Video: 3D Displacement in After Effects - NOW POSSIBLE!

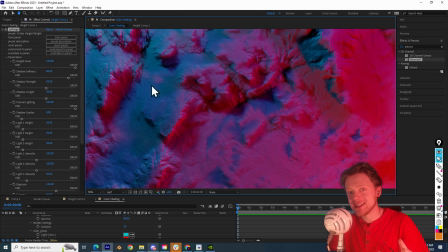Now, since this is a high-resolution texture, I want to increase the quality of the shadows so that even the smallest rocks can cast something.
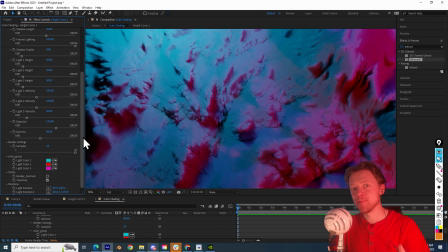Now, depending on when you're watching this, there will be a shadow quality slider, but if it's not there, you can click on Send Preset to Panel.
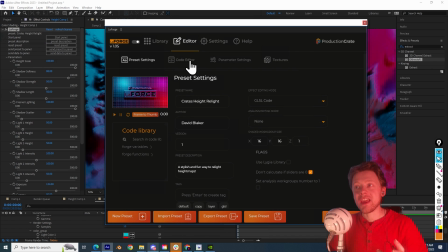Now, if you click on the Code Editor,
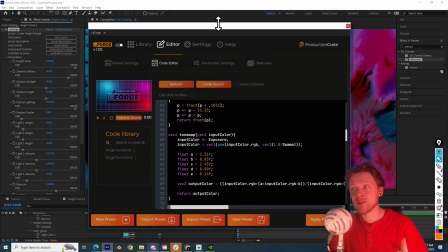and what you're looking at here is the code that was used to create this shading effect.
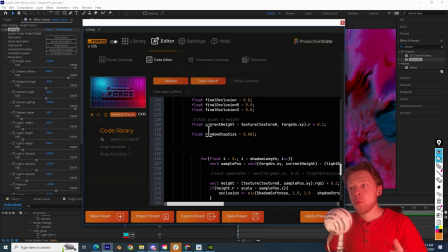And if you go down to line 131, there's a parameter called shadow step size and by simply changing this 3 to a 1 we will increase the quality.
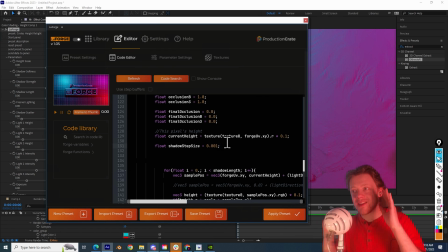Now you've just edited a plugin inside of After Effects which is absolutely mind-blowing and I cover this code editor more in another video but for now just click on apply preset and the settings will update.
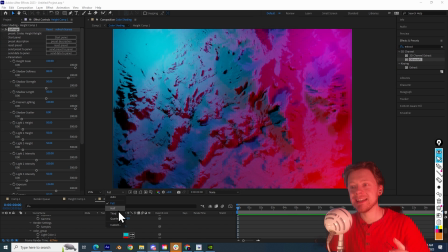I recommend lowering your preview resolution when you're editing with this effect just so that it's a bit more responsive.
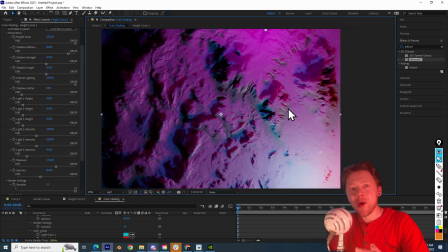And look how beautiful the shadows are when you move the big lights around.
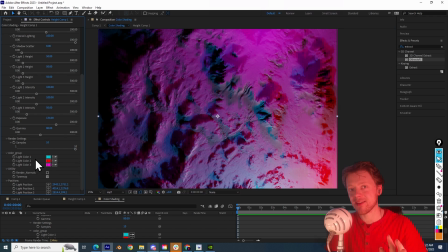So as you can see, we have three light sources. The first light source will be our sunlight.
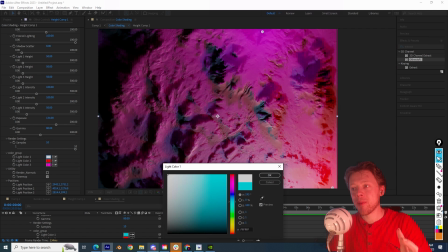So let's change it from a blue to a white.
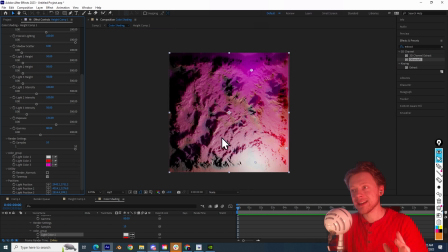And since the sun produces parallel shadows, we have to set the position of the sunlight to be quite far away.
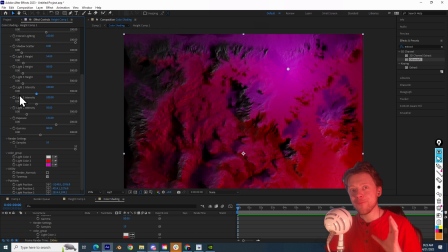The sun is also very bright.
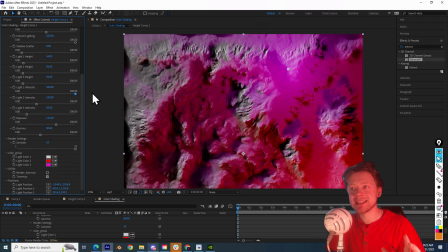So by increasing the light intensity, we can make it match the real world a bit more closely. You can also adjust the height of the light so that you're producing longer or shorter shadows.
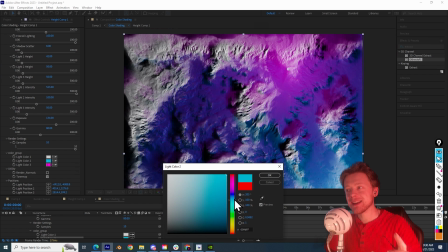Now let's create the blue skylight. So just find a nice bluish color for that and position it somewhere in the middle.
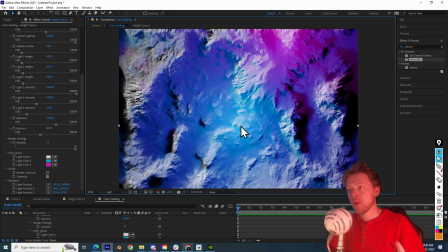Now the sky is all around us and it's very far away. So in order for this to not behave like a single point light, what we will do is go up and increase the shadow scatter parameter.
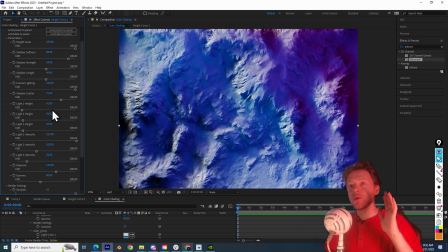And this distributes the light source over a wide area. You can also increase the height because it's the sky.
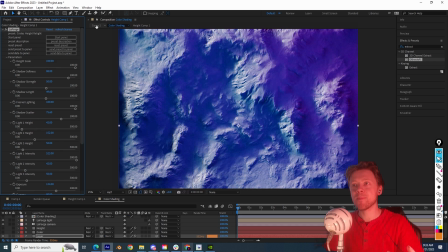Now you may be tempted to give it this sort of brightness here. And to be fair, this does look like a beautiful icy landscape.
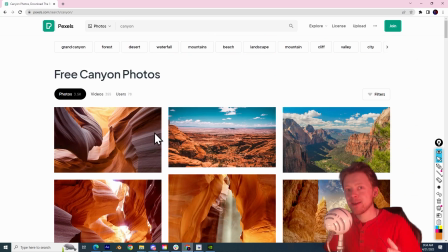But if we look at real desert photos you can see that the shadowed
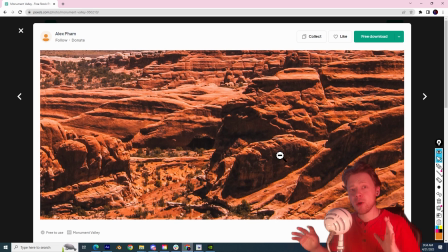areas aren't actually illuminated with blue all too much so
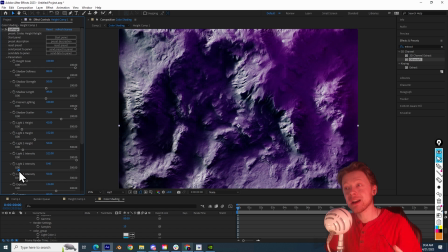instead we will set the intensity to a really low value and of course
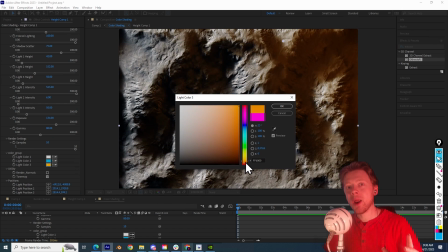we can adjust this later we now have one more light and this will be for our
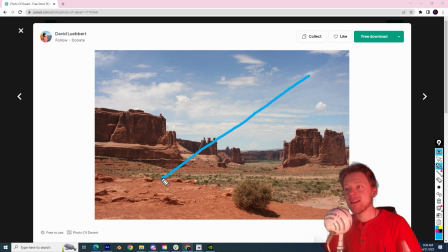global illumination and this is where light bounces off the ground and scatters all over the place
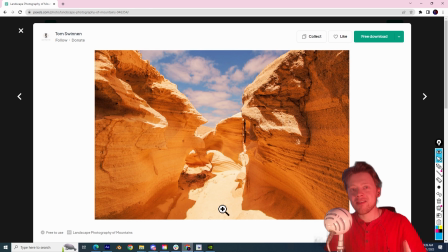you can really see it in this photo here where the light in the sand is bouncing onto all of these shaded surfaces.
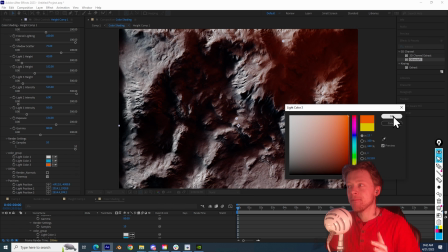So for the third light, I will give it an orange color. And since we want it to bounce backwards,
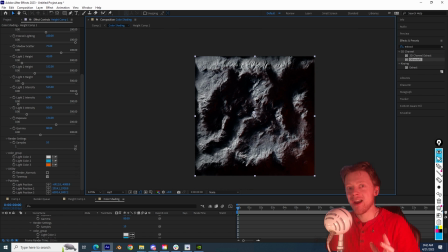I will be positioning it on the other side of the sun as well as increasing its intensity.
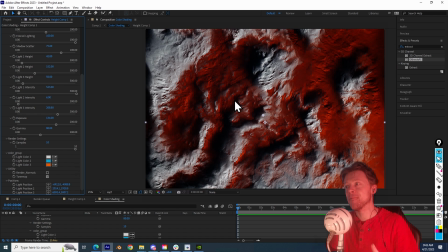And you can really see the effect that we're trying to go for here. Now let's talk about linear workflows quickly.
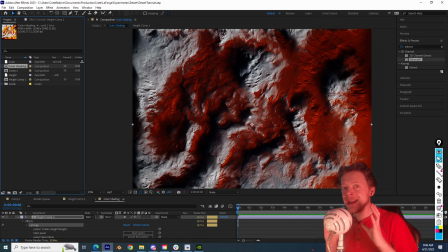Enabling a linear workflow will tell After Effects to manipulate, calculate, and blend light in a linear way. This, fundamentally, is a more accurate way to work with light. It is a very deep topic, but for now I will show you how to enable it.
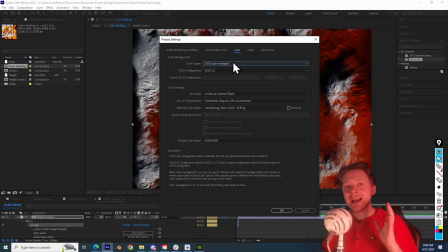So start by clicking on the little icon down here, and make sure your color engine is set to OCIO. Your OCIO configuration should be set to ACES 1.2, And your bit depth should be set to 32 bits.
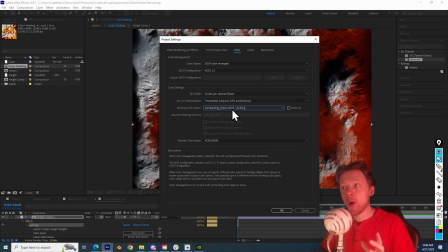Your working color space should be set to compositing linear ACES ACES CG. And your display color space should be set to ACES sRGB. Once that's done, click on OK.
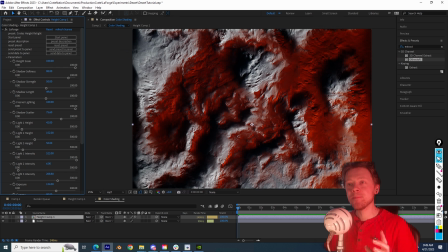Since we are now working in a linear workflow, we have to disable the tone map checkbox.